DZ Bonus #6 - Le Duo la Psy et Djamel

Et moi, je suis dans ma bulle et je commence à réfléchir. Et je me dis, ce serait trop dommage de pas chercher à améliorer la réalisation, de pas chercher des idées, de pas chercher quoi que ce soit, parce que ce qu'il rajoute, c'est vraiment bon. Et donc, en 5 minutes, je commence à me dire, voilà, qu'est-ce que je peux faire et tout, il a dit ça, il y a ça, il y a ça. Et je commence, et hop, et je me gare, et je sais ce qu'on fait. Donc, je commence à lui expliquer, en lui disant, c'est bon, je sais. Voilà comment on va faire, il y a ça, il y a tel mouvement, hop, tu m'as rajouté ce truc-là, il y a ça, on fait ça, et... Bien évidemment, comme bah, je vois totalement la séquence dans ma tête, bah, tout ce que je dis, bon, même si moi je pensais que c'était très clair, il ne comprend pas parce qu'au final, c'est peut-être pas très clair. Et puis, je suis dans des moitiés de mots, je parle à moitié en technique, je suis là avec mes gestes dans tous les sens. Donc forcément, si je lui dis la caméra, elle fait ça, puis après c'est comme ça, puis toi, t'es là. Et je vois qu'il ne capte pas. Bon, ça m'agace, bien évidemment. Je recommence à lui expliquer en étant plus calme, en essayant et tout. Et je vois qu'il capte et qu'il a l'air d'adhérer à l'idée. Je me dis, bon, bah maintenant on va en parler à Jean-Philippe Bourdon parce que bah ça change tout. Voilà, clairement. Donc, je commence à briefer Jean-Philippe. Jean-Philippe met un petit peu de temps, mais pour le coup, il a plus l'habitude, je pense, de mon truc là, comme ça. Donc, il capte un peu mieux. On a réussi à tourner. Bon, surtout grâce à Jean-Philippe qui a réussi à traduire, à jouer le décodeur pour moi. Mais en tout cas, et grâce, franchement, grâce aux nouvelles idées de Adam qu'il a eues dans la voiture et à 5 minutes de réflexion mélangée à un peu d'agacement, on a une séquence psy en ouverture de l'épisode 10 qui est topissime. Donc, je vous propose de la regarder et je vous la commente en direct. Allez, c'est parti, on commence.
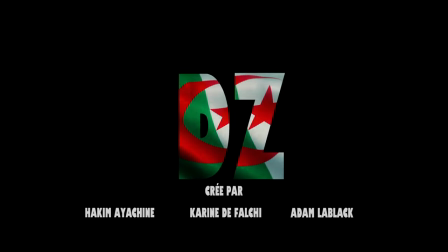(14:33)
Donc, générique, vous le connaissez. Et ensuite, on a un Nesta. C'est-à-dire, on montre où l'action se passe.
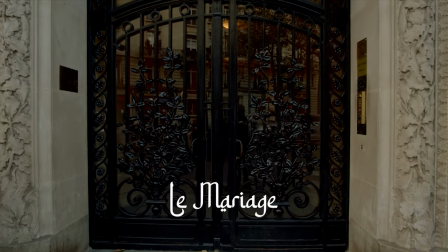(14:39)
Donc ici, dans le cabinet psy. Ensuite, on a un plan sur la plaque qui a légèrement changé. Est-ce que vous avez remarqué ?
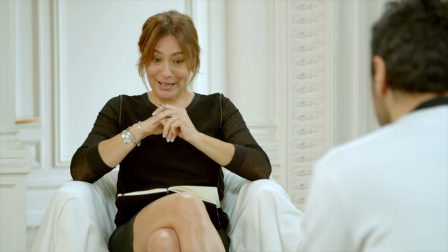(14:46)
Allez, on démarre avec un plan sur la psy et amorce de Jamel. Et direct derrière, et 3 fois de suite, on a ça.
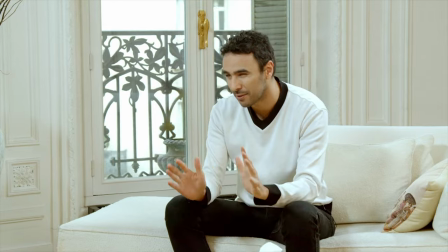(14:52)
Un travelling avant qui va se répéter. Ce mouvement de caméra, axé uniquement sur Jamel, montre qu'il est à l'aise, qu'il mène la danse.
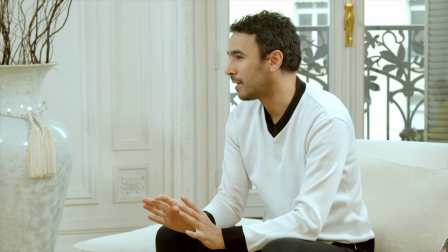(15:00)
Lors de cette dernière séance, il pose toutes les questions qu'il avait en tête à sa psy. Et lorsqu'elle le coupe dans son élan en lui disant « Mais non, c'est pas possible.
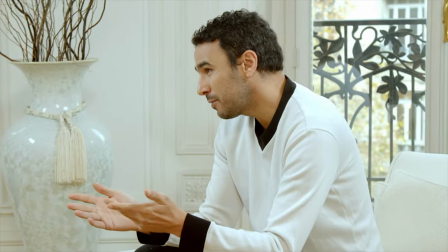(15:07)
» Vous l'avez remarqué, le travelling s'est arrêté brutalement.
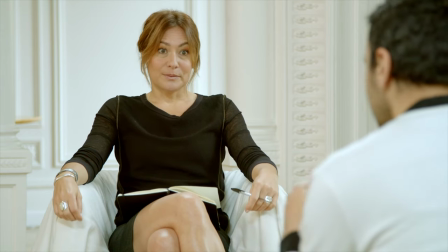(15:11)
Mais qu'à cela ne tienne, le côté chiant de Jamel, personnifié grâce à la répétition du travelling, redémarre.
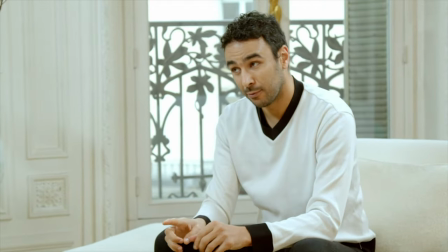(15:18)
On repart au début, comme le fait Jamel, avec une nouvelle question. Malheureusement, notre élan est une fois de plus coupé par la réponse de la psy.
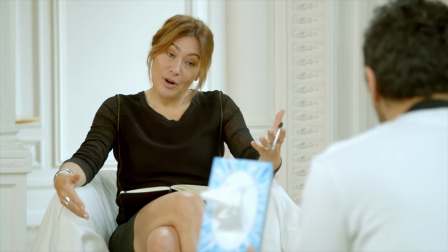(15:27) Mais non, Jamel, j'ai des patients qui pleurent.
Allez, on ne lâche rien, et Jamel non plus.
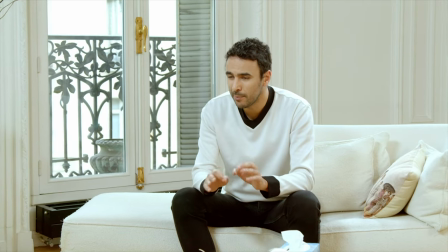(15:33)
C'est reparti pour un tour avec une constatation. Il manquait qu'une seule chose. Le café.
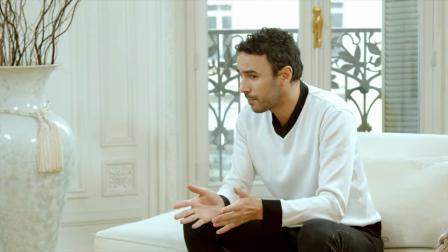(15:39)
Après ce dernier travelling, on est en champ contre champ avec Amorce. On est véritablement sur un échange entre Jamel et sa psy.
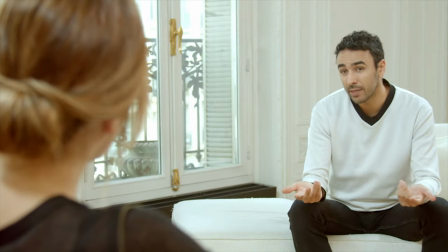(15:47)
Jusqu'au moment où Jamel l'invite au mariage. Vous allez le voir, à partir de ce moment-là, la psy ne va plus avoir d'amorce, comme là, contrairement à Jamel.
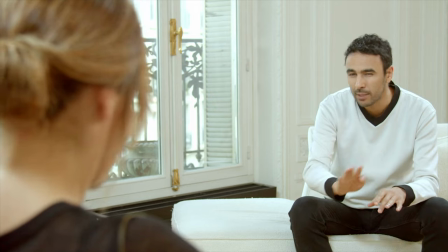(15:55)
Ça renforce et souligne la phrase que la psy va dire.
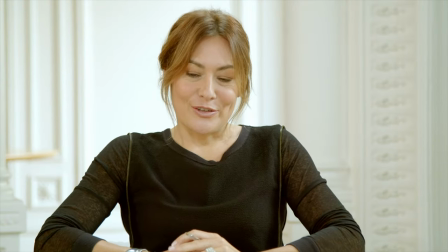(15:59) C'est gentil, Jamel, mais je garde des relations strictement professionnelles avec mes patients.
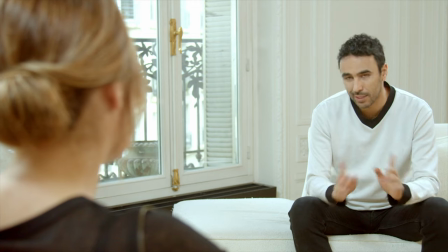(16:05)
Le fait qu'elle n'ait pas d'amorce, donc, renforce la distance qu'elle souhaite garder avec ses patients.
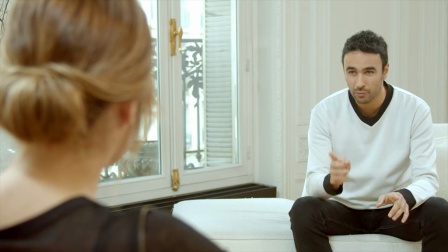(16:10) Si vous venez pas, je vais venir vous chercher devant chez vous, ou sinon je m'arrête pas.
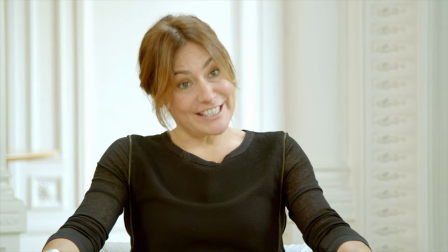(16:15) Okay. Voilà. Alors c'est bon. Je vais y réfléchir.
Cette dernière phrase qu'elle dit, « je vais y réfléchir »,
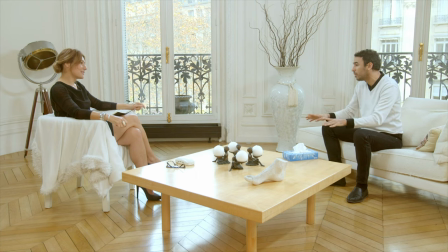(16:20)
relance donc la dynamique de ce duo avec des plans à deux et des chants contre chants avec Amorce dans les deux axes.
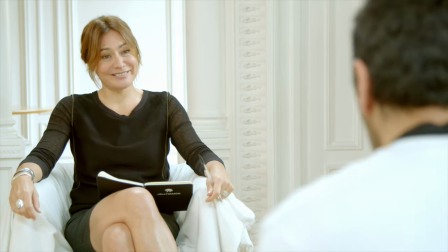(16:27)
On a à peu près 1 minute 30 de dialogue et d'échange qui concerne
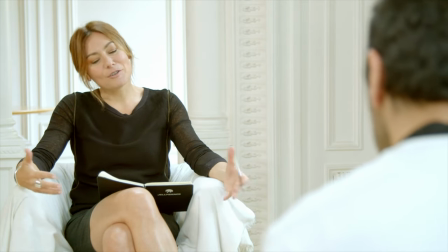(16:33)
surtout la famille de Jamel et plus particulièrement Baba Djilali, son père.
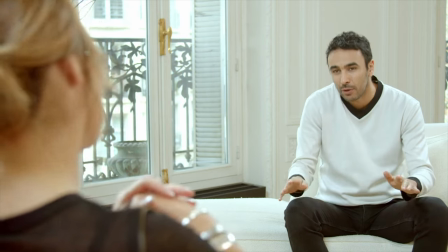(16:39) Avec Ali, ça sera le bonheur, ça c'est sûr. Mais c'est le retour de mon père qui me fait peur.
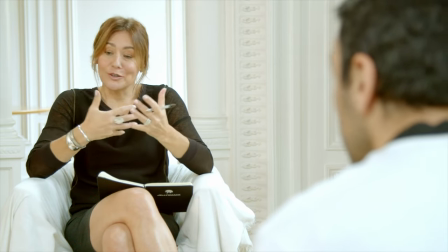(16:45) Bon, c'est votre mariage, il va être dans un bon état d'esprit. Je sais pas.
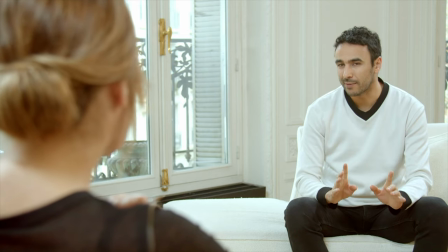(16:50) Il va revenir spécialement pour la fête, mais il a refusé de nous aider financièrement.
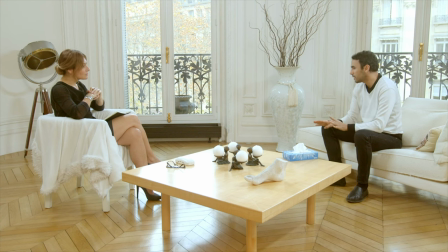(16:55) Comme je tout organisé dans son dos, il s'est vexé et c'est le plus fier d'entre nous, vous imaginez?
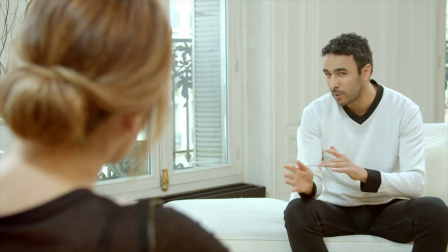(17:01) Waouh. Du coup, j'ai dû calmer ma mère sur le nombre d'invités, sinon elle va trop se lâcher.
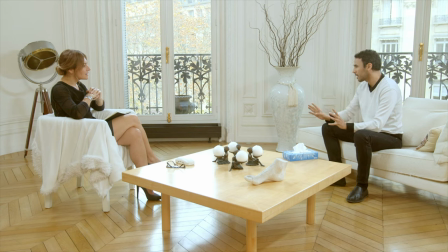(17:07) Mais on a dit c'est pas grave, on va se rattraper plus tard avec un grand mariage au bled.
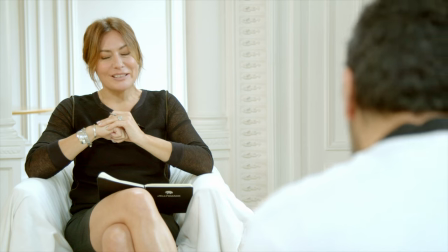(17:12) Très bien. Mais dites-moi, pourquoi vous l'avez mis à l'écart?
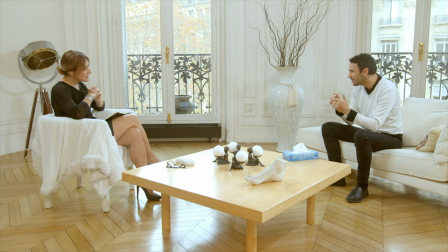(17:16) J'avais peur que s'il rencontre Alice avant le mariage, ça risquait de créer du malaise.
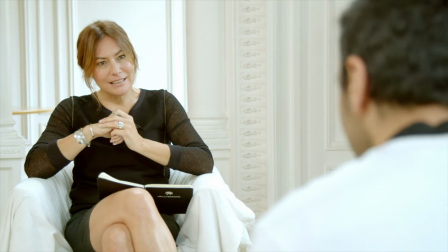(17:23) C'est quoi votre inquiétude? Qu'elle soit française? Disons, si elle s'appelait Delphine, ça passe mieux.
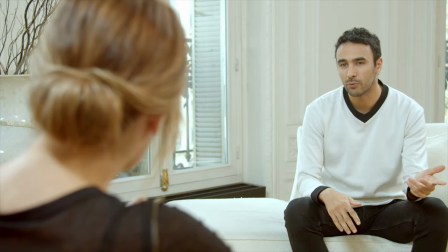(17:30) Hein? Delphine Zitoun, DZ, comme l'Algérie. Ok.
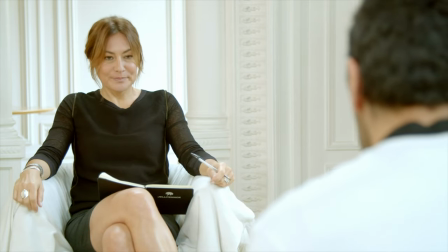(17:35)
Et vous allez le voir, à partir du moment où Jamel parle de sa famille,
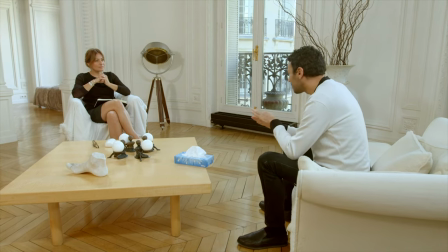(17:40)
tel un tourbillon, on repart en travelling. Dans l'autre sens, avec deux valeurs de plan sur Jamel, large et serrée.
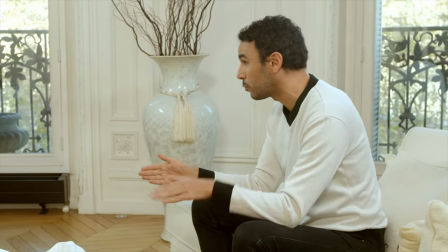(17:51)
On reste en travelling tout le temps où Jamel parle de sa famille.
DZ. Même lui, sa femme, c'est un petit peu bizarre.
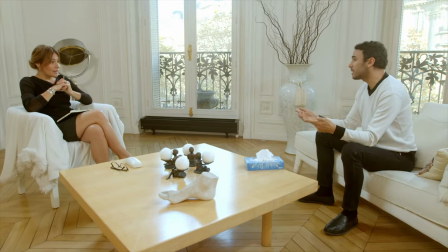(17:57) Comme par hasard, Dounia. Elle est même pas enceinte, ils ont déjà choisi le prénom de leur futur fils, Dalil.
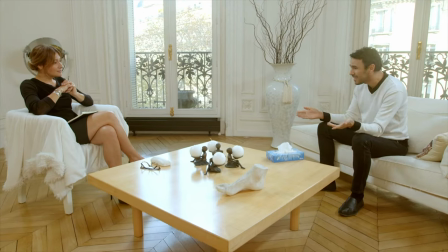(18:02) Et ma grand-mère, Jazia Zitoun, DZ, et toute la plante généalogique, c'est comme ça.
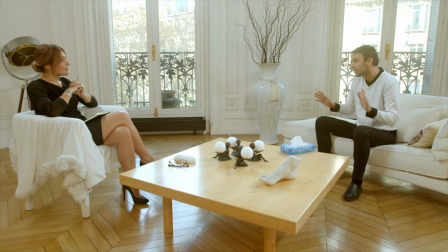(18:09) On dirait, pour entrer chez les Zitoun, il faut le visa avec le D. Oui, effectivement, on peut parler d'obsession.
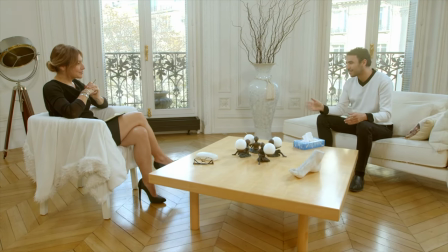(18:15) Un petit peu. Beaucoup même.
Le dernier plan de cette séquence, c'est un plan sur la psy, qui ne bouge pas et qui est sans amorce.
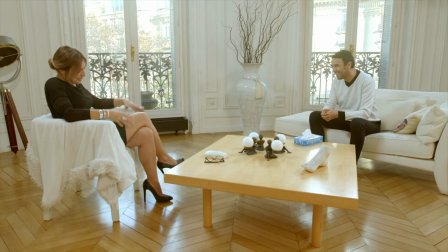(18:23)
Dans ce plan, elle referme son cahier, comme si elle refermait un chapitre.
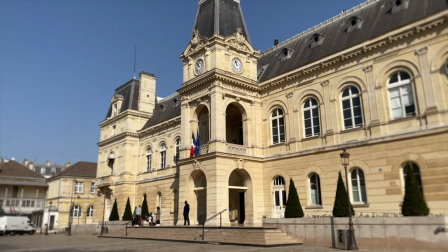(18:27)
Dans le fait qu'il n'y ait pas d'amorce, on peut y voir le signe qu'elle ne viendra peut-être pas au mariage.